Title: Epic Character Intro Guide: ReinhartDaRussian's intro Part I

Hey, what's up, guys? In this tutorial, I'm going to show you how I did ReinhartDaRussian's intro.
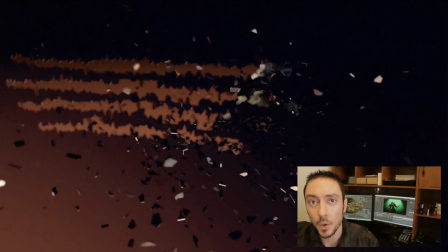0:06 And this is going to be a multi-part tutorial. In the first part,
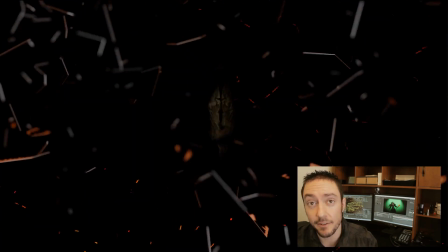0:10 I'm going to show you some very basic methods on how to bring your character into After Effects and make the character look better by using basic sharpening,
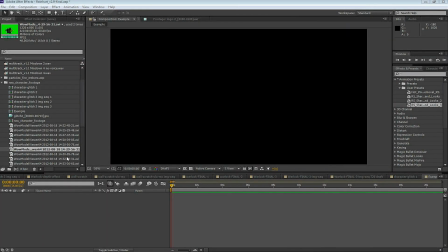0:17 color grading, and time remapping. Previously, I did a tutorial on how to get your character from WoW Model Viewer into After Effects.
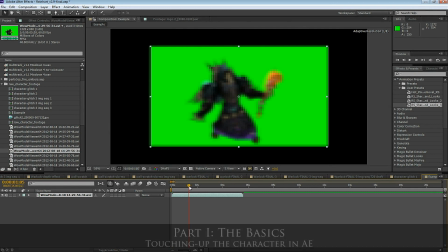0:24 Check out that tutorial for some tips. Bring it into a new composition. I'm working at 1080, 30 frames per second.
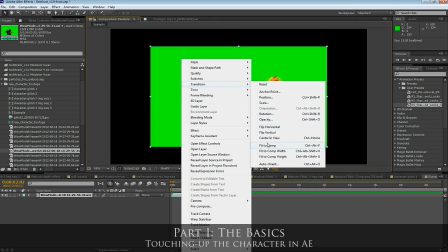0:29 Right click on the clip, go to Transform, and Fit to Comp. That'll fit it to your 1080 composition.
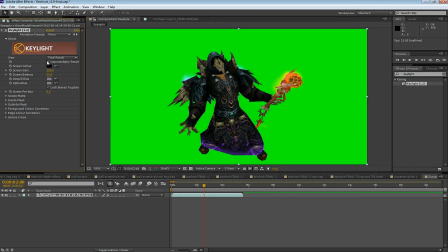0:35 Next thing we're going to do in the effects, search for key light. Using the eyedropper tool, click on the background, automatically keys out the green background.
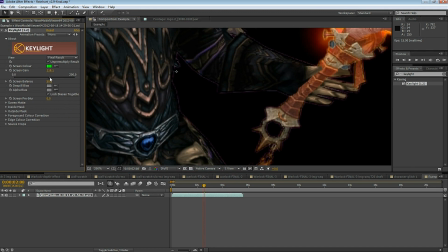0:44 But we need to clean it up a little bit, so I use the screen gain. Try deselecting unpre-multiply result, see how that works. Here it looks pretty good.
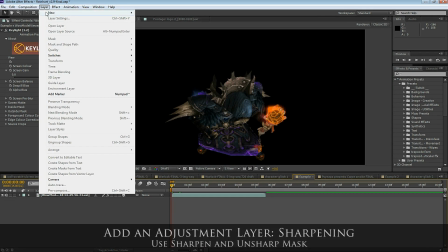0:56 Okay, here in the next part, I'm going to apply some adjustment layers. The first effect I want to do is sharpen the image.
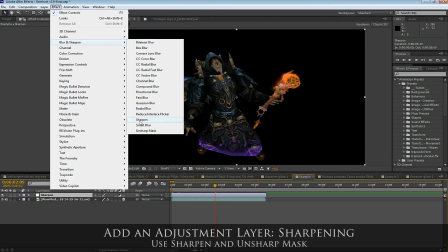1:03 Alright, so go to Blur and Sharpen. First, select Sharpen. This one here, be careful, don't sharpen it too much. I'm just going to use 4. But here, the best sharpen effect is Unsharp Mask.
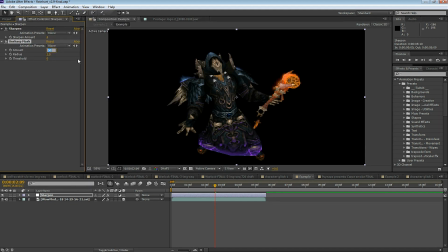1:14 This one is very important. I use it on all of my WoW footage. You can see the effect of Sharpen is very clear.
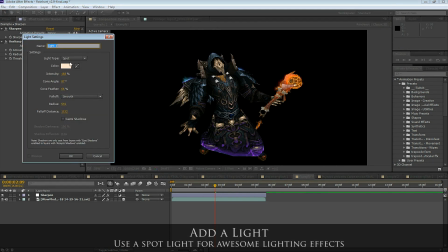1:22 This time, let's apply a light. Go to Layer, New Light. Make the color a little bit orange, and I want a little bit of an orange tint.
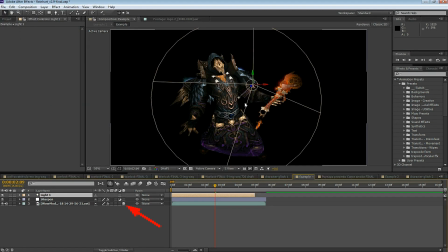1:32 Make sure that the character footage has the 3D layer selected. Okay, I'm going to drag the light up.
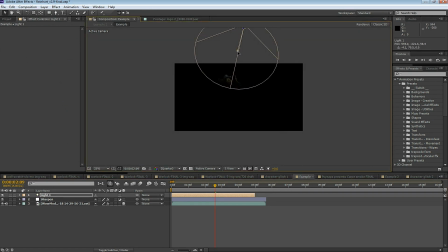1:37 I'm going to adjust the light, and by dragging this point up and down, I can adjust where the light is pointing.
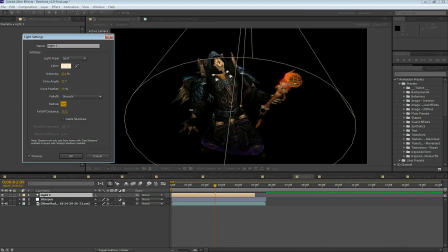1:45 All right, double click on the light to change the intensity, the angle, and some of these other settings so you get the lighting effect that you're looking for. All right, make sure fall off is selected. The top of the warlock is well lit and the light just fades off. I want to get the fall off so that the feet are dark and the head is very bright.
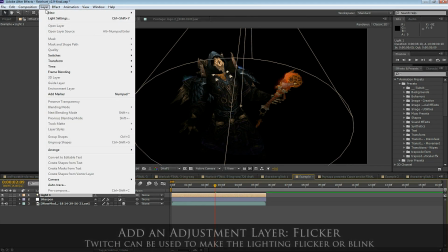2:03 All right, next thing we want to do, go up to layer and create another adjustment layer.
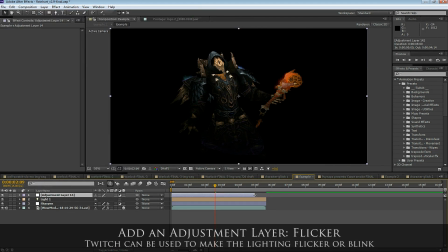2:07 This adjustment layer is going to be for a twitch effect and I want to add a little light flicker. There's many ways to add a light flicker. Just do a YouTube search for other ways to make a blink or a light flicker.
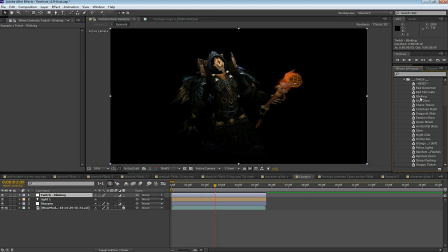2:21 You can actually do it without Twitch. Looking at the Twitch presets, I add blinking to this adjustment layer. Pull down this enable tab and deselect blur so just light is selected. This is gonna add to the scary effect as if there's like a light bulb that's blinking, it's about to go out or something.
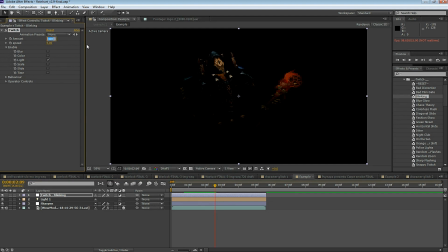2:37 It might be like the flicker from a fire. Alright, so here I'm going to reduce the amount a little bit to make it a little more subtle. And if I pull down operator controls, I can also reduce the light amount here. It's going to make the flicker look a little more natural.
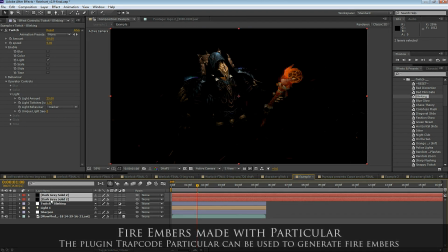2:50 Now I want to bring in some fire embers. I made these fire embers using the plugin Particular. Basically what I did was I created some solids and applied Particular to the solids. I'm not going to show you how I made those. Just do a search on fire embers and Particular on YouTube and you'll see lots of tutorials for that.
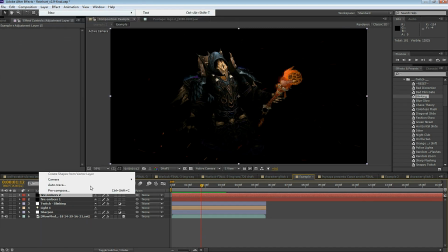3:09 This step is optional. I'm going to do time remapping with Twixtor. I work with Twixtor a lot.
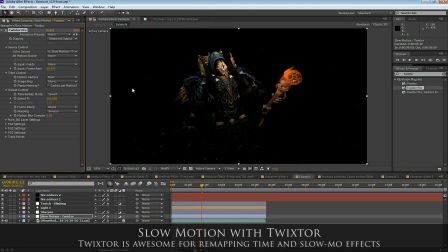3:14 I want to add some very fast motion and transition into a slow motion. In Twixtor, make sure you set the frame rate to match the frame rate of the footage. I'm going to set a keyframe at the very beginning for 300 speed.
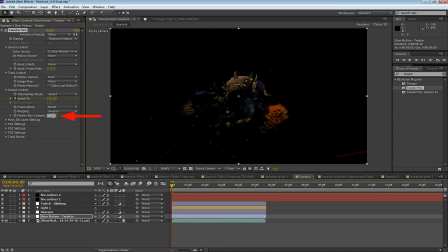3:27 And I'm going to set the motion blur compensation to 0.5. As the warlock roars, he's kind of blurry, so it gives you the effect of a really fast motion. I'm going to set another keyframe for 300, move one keyframe over to the right,
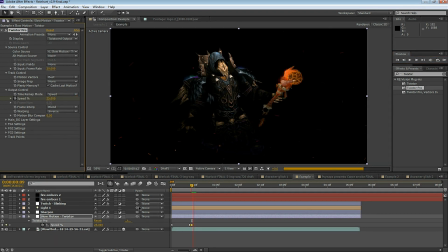3:44 and set the speed down to 25. So as he starts his roar really fast, then it's going to drop to a slow motion.
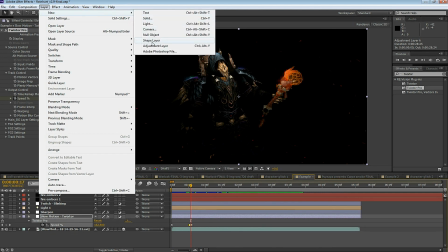3:53 Now go to layer, add another adjustment layer. This time we're going to add some color grading.
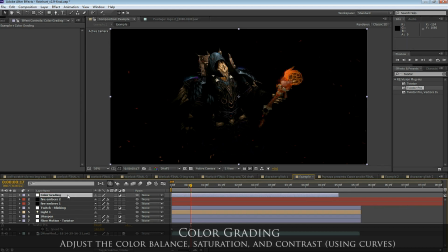3:58 So this is kind of the last step. Drag the color grading down so it's below the embers. And remember that an adjustment layer affects all of the layers underneath it. I'm using looks for color grading.
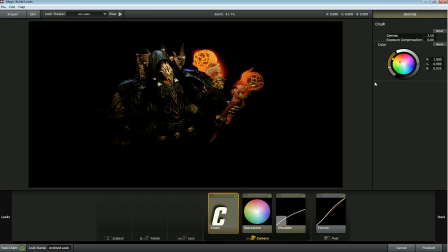4:09 You don't need this plugin for color grading, you can do all of this in After Effects. Basically what I'm doing is I'm using a crush. I want to tint the color to a little bit of yellowish reddish, like the warlock is in hell or something where there's a lot of fire. I also adjust the curves so that the warlock looks very dark. All right, that's pretty much it for this tutorial.
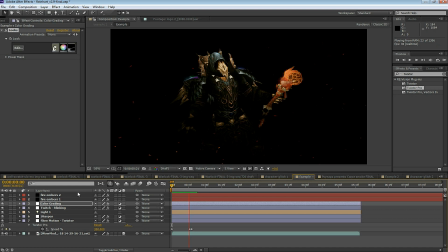4:27 One last thing that I want to show you and how I use these effects in the final composition.
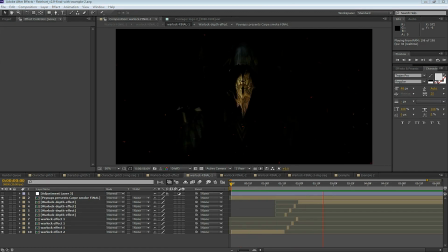4:32 So this is an example from Reinhardt's intro where in a new composition, I bring the warlock effect in and then I want to transition into a different shot of the warlock. And you can see how I do that here. Just some very simple cutting in After Effects. It just cuts from one frame to the other.
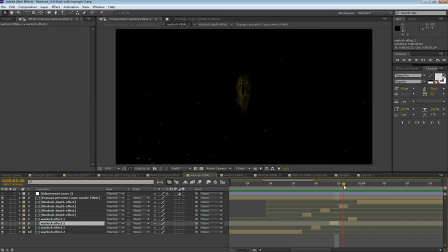4:48 And in this transition, each scene is like two or three frames. It gives kind of a glitchy transition effect.
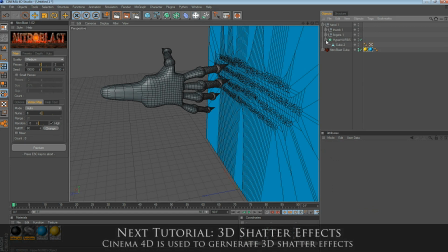4:57 And in the next tutorial, I'll show you how I made the glass shatter and the wall scratch.
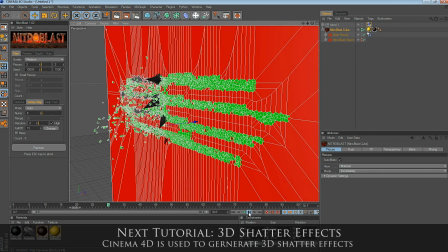5:03 All right, that's it for this tutorial. If you enjoyed this video and you like my channel, please subscribe and please like.
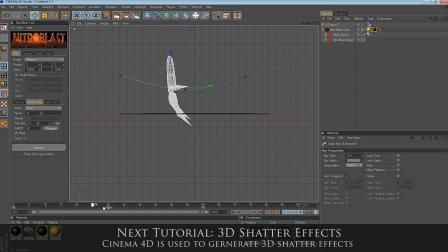5:09 If you have any questions, let me know in the comments.
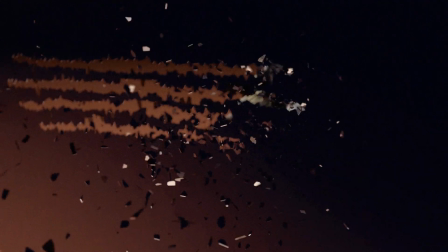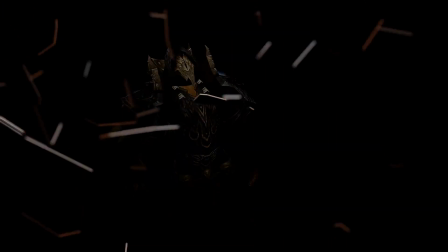5:21 Make sure you check out Reinhardt's channel and check out his intro. He's putting some awesome videos out and getting a lot of subscribers. Go check out his channel.